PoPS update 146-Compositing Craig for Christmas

And it's been another week. We are just a couple of days away from Christmas. Christians celebrate the birth of Jesus, and the Brits celebrate the rebirth of the Tyrannosaurus Rex. And I think that's just great. They show Jurassic Park on Christmas on TV in England. Oh, T-Rex, why don't we love you as much in America? What I thought I would do today is one more tutorial. The most requested effects tutorial from episode 6,
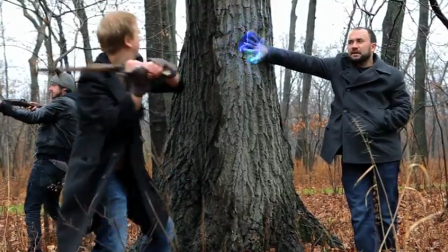28s
smashing Craig's hand with the stick while he was wearing his protective glove shield. People wanted to know how we do that. It's just another simple compositing effect that just takes some time. Here's how it happens. First, you get yourself a Craig Benzene.
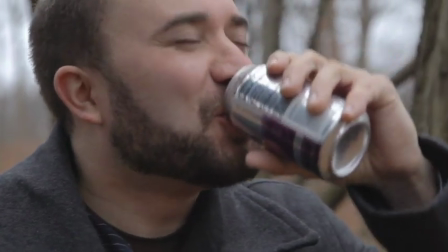44s
They are not often found in the wild anymore. Most are domesticated, and you can find them in the vicinity of China.
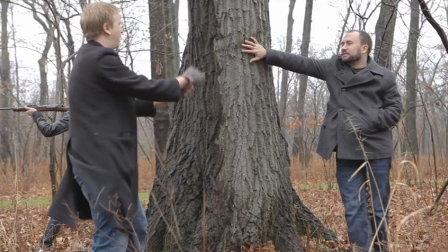52s
So you shoot Craig first. Craig stands there while I pretend to bludgeon his hand with a non-existent stick.
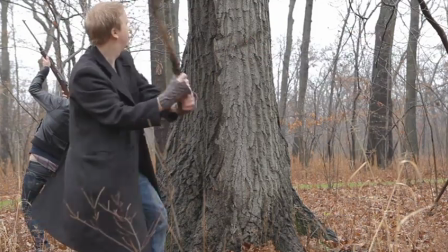58s
Then Craig steps away, and I pick up a stick, and I bludgeon the spot where his hand was. In Final Cut Pro, you just take the two portions that you shot, and you line them up so that the timing works out between Craig's dialogue and the stick hits,
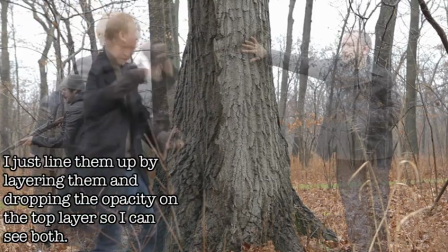73s
because there's a nice kind of timing to his lines and when I'm hitting him with the stick and the breaking and where I want it all to end. So you line it all up and then you export those and you take them into After Effects. Now, the one part we're not really gonna go over is the creation of the lightning glove,
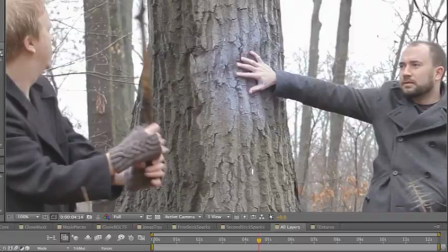87s
because like Ryan's shield tutorial from a few weeks ago, it's just like a lot of layers and various effects, magnification effects, wiggle effects. It's just a lot of layers that I don't want to go into the particular makings of.
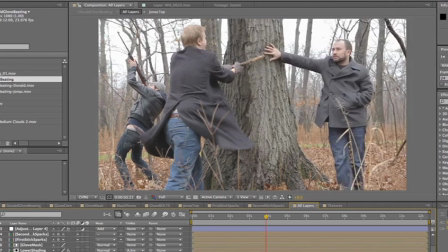99s
Then, it's essentially a simple split screen where Craig is on one half, and I've chopped it out, and then me and Sam are on the other half, chopped out.
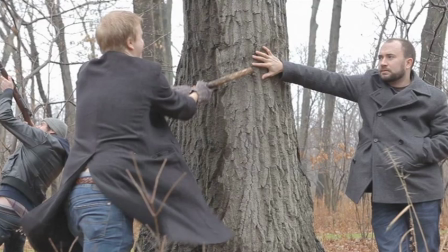107s
The only time I have to do the frame-by-frame rotoscoping is when the stick crosses the split screen line into Craig's half.
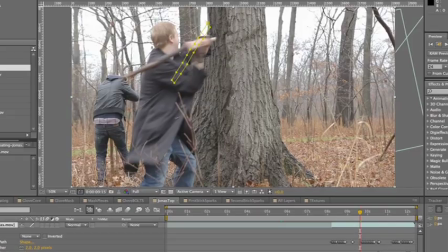115s
It doesn't take nearly as much time as trying to rotoscope complex objects. We were shooting at 24 frames per second, or 23.976, at a regular shutter speed too.
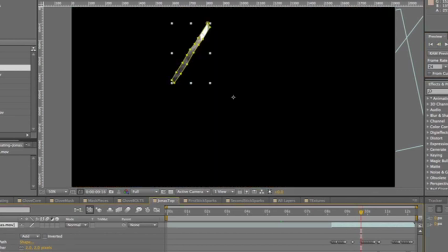124s
We were shooting at probably 50, so that there is the motion blur of the stick. Make sure to kind of, when you're cutting it out, the edges of the stick will blur because I'm moving really fast because I'm super strong, obviously. Cut that motion blur, enough of that motion blur in so that it doesn't look choppy. Then what you're gonna do is take a sparks effect. There are a bunch of sparks effects in the Action Essentials 2
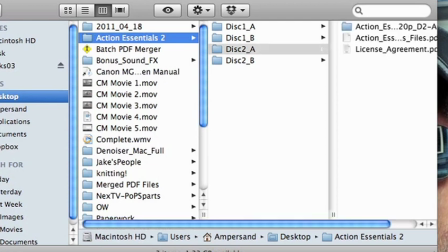148s
prepackaged effects package that you can get from videocopilot.net.
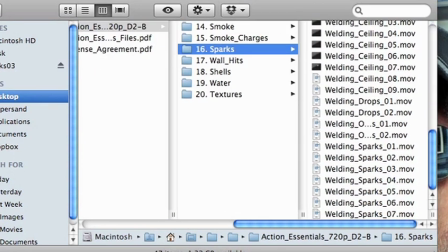153s
It was used for the building explosion too. It's got all sorts of pre-keyed effects in there. There's fire explosions, there's dust, there's debris, there's all this awesome stuff.
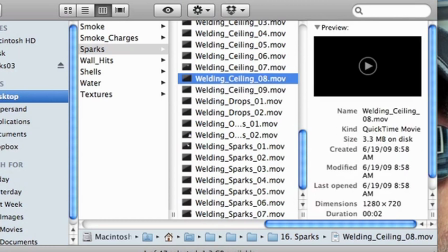162s
And there's this whole sparks folder. I grabbed a bunch of sparks that I like the look of.
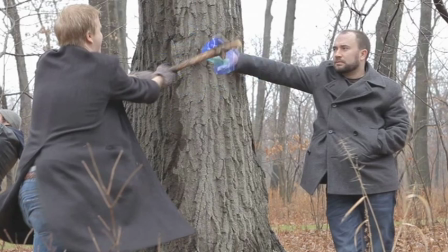165s
I put them underneath the stick layer, but above the glove layer, so that it would react as it would in the environment. There are a bunch of different blend modes in After Effects. When you're compositing, you can choose how a layer blends with the layer underneath it.
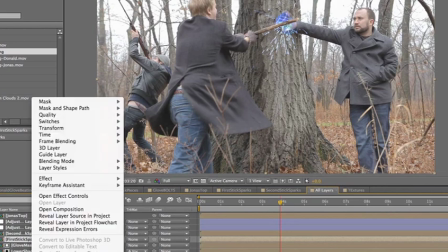179s
And the best blend mode for this is a blend mode called Add. It's the same with muzzle flares.
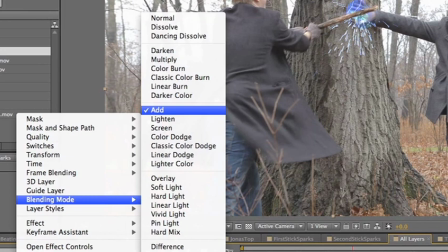184s
It makes it look like it's glowing, which is very cool and emphasizes the brightness. We've added these sparks. They look very nice. Let's pat ourselves on the back. Not yet. We must continue. There are two glowing layers, all right? The glove is constantly emitting light.
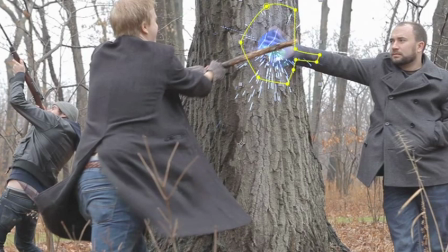198s
So around the tree and on Craig's arm, I've added an adjustment layer with an exposure effect added to it, which just kind of brightens the whole thing with the blend mode of add. And I've added an expression which randomly flickers the opacity of that brightness, okay? So that it looks like a flickering effect is coming from the glove. What else is gonna cast light? Hitting the glove with a stick, great. So on every impact, I added another adjustment layer, another exposure effect, and then you trace out where that light is going to affect.
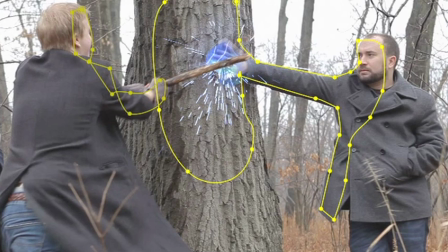228s
So of course it would affect the tree trunk, it would affect my face and coat, it would affect Craig's face and coat, and then you just kind of do that for every stick impact.
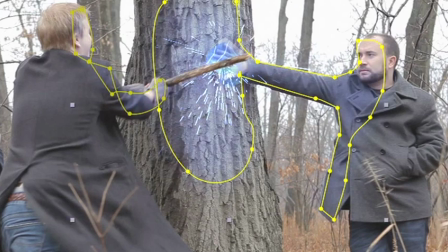236s
Put the highest brightness on the impact of the stick,
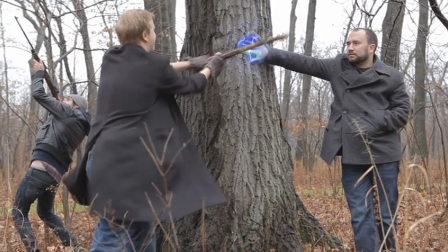239s
faded that out, faded the opacity of it out over the course of maybe two frames so that it was like bright fade really quickly,
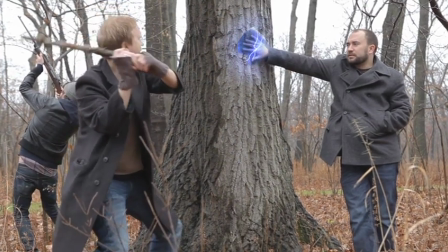247s
so that it would flash every time I hit him with the stick.